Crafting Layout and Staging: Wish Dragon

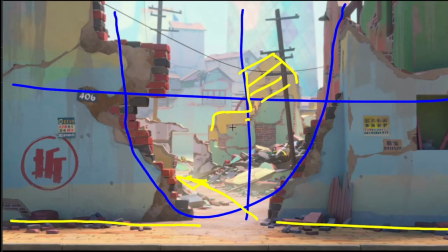3:35 Color yellow it's the only real yellow wall in the whole thing which is dead center all the other colors are like greens and whites so you're a center of focus is definitely taken deep into the into the frame with color and with light and with the shapes which are all built in there
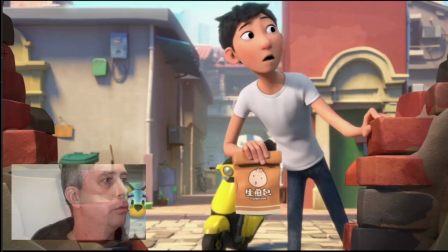3:53 we turned around within this sequence as well we've kept what I really like about this is we've kept that u shape which we had
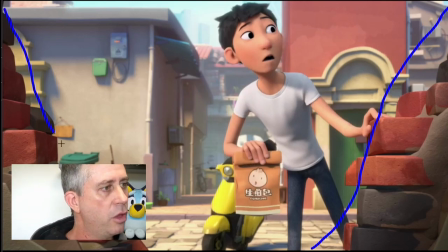4:02 before we've kept that just right on the edge of frame so just to link up between those shots as we go back and forwards between where we are in space they've just kept this just right on the edge of frame it's not intrusive kept the main action dead center and we've pulled up
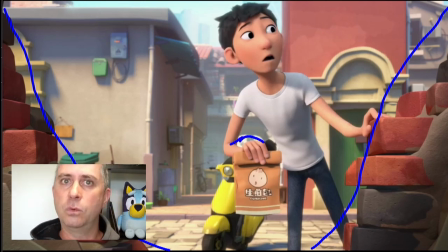4:20 that archway which we had back here is now dead center as well where we started with it on the on the edge of the right frame to be brought bringing us in and he was traveling right to left now that uh that
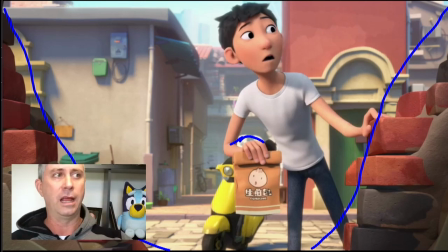4:36 alleyway is now dead center so we've brought around to be cutting straight back and forwards from front to back to front to back so we've started off with uh traveling this way we've gone front to back front to back
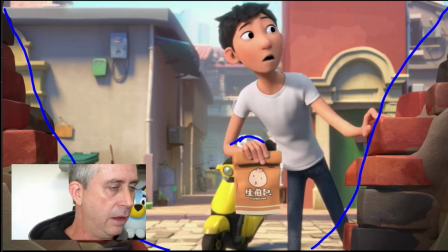4:47 still with that idea of left right to left and we've kept some of these beautiful shapes in between these cuts so it's really nice to see that there's a consistency within the geometry within the language of the
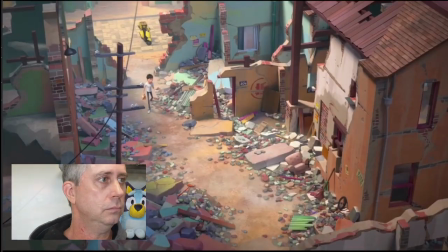5:03 shots in this sequence and this is what I found this shot I found really interesting
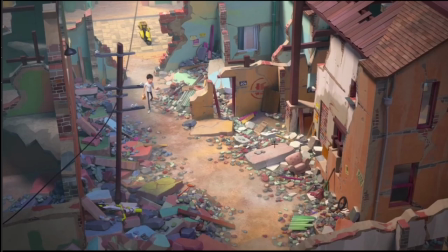5:08 after going right to left we started getting confusing or we start confusing our character and now we've turned it on a bit of an angle I really like how we've kept the shadows all on this side still I thought that's really neat and we've brought the sunlight a lot this is the first
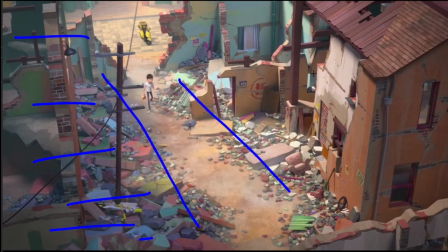5:25 time in this sequence we've actually got a lot of sunlight but all the sun is over on this side but we've distinctly got two halves to this frame he's come through the archway and we've kept pushing he's now walking left to right but down the down the hill which is what's been sorely
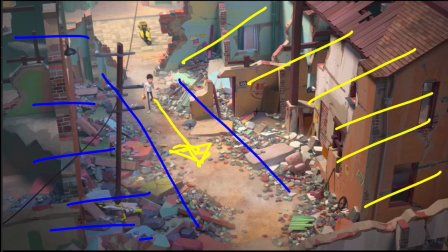5:44 can fairly consistent within this sequence is he's moving back to front back to front and the one yellow thing back in here again that was really cool we've got something yellow we've got the scooter back there that's yellow now too
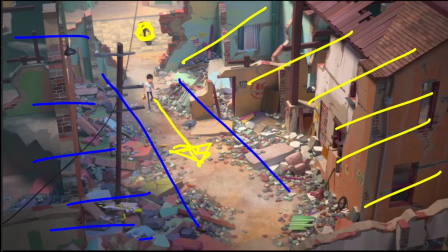5:59 but uh the action has now changed so we've gone from moving right to left to left to right
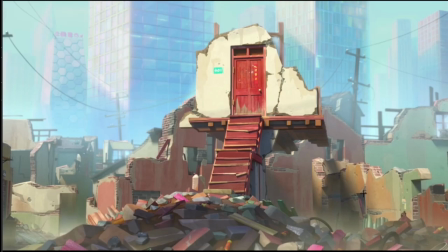6:05 and i really dug this is just something which i think visually in their mind was really really clever in that we've got all these shapes down along here which lead us up to or into
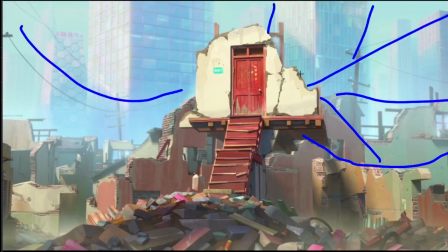6:25 our main point of focus which is also a very contrasting color compared to everything else.
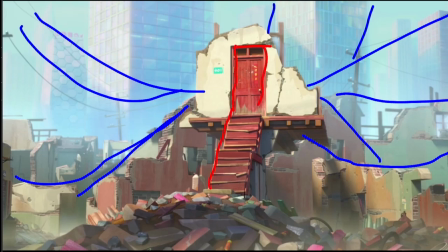6:39 When we look at it, everything leads up to this beautiful bright red door.
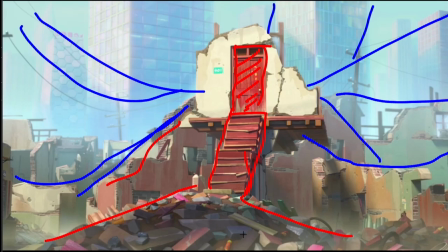6:54 It's just this framing within these that looks really good. Like the background's all soft blue in the background. You know, it's all a very consistent sort of blue tone.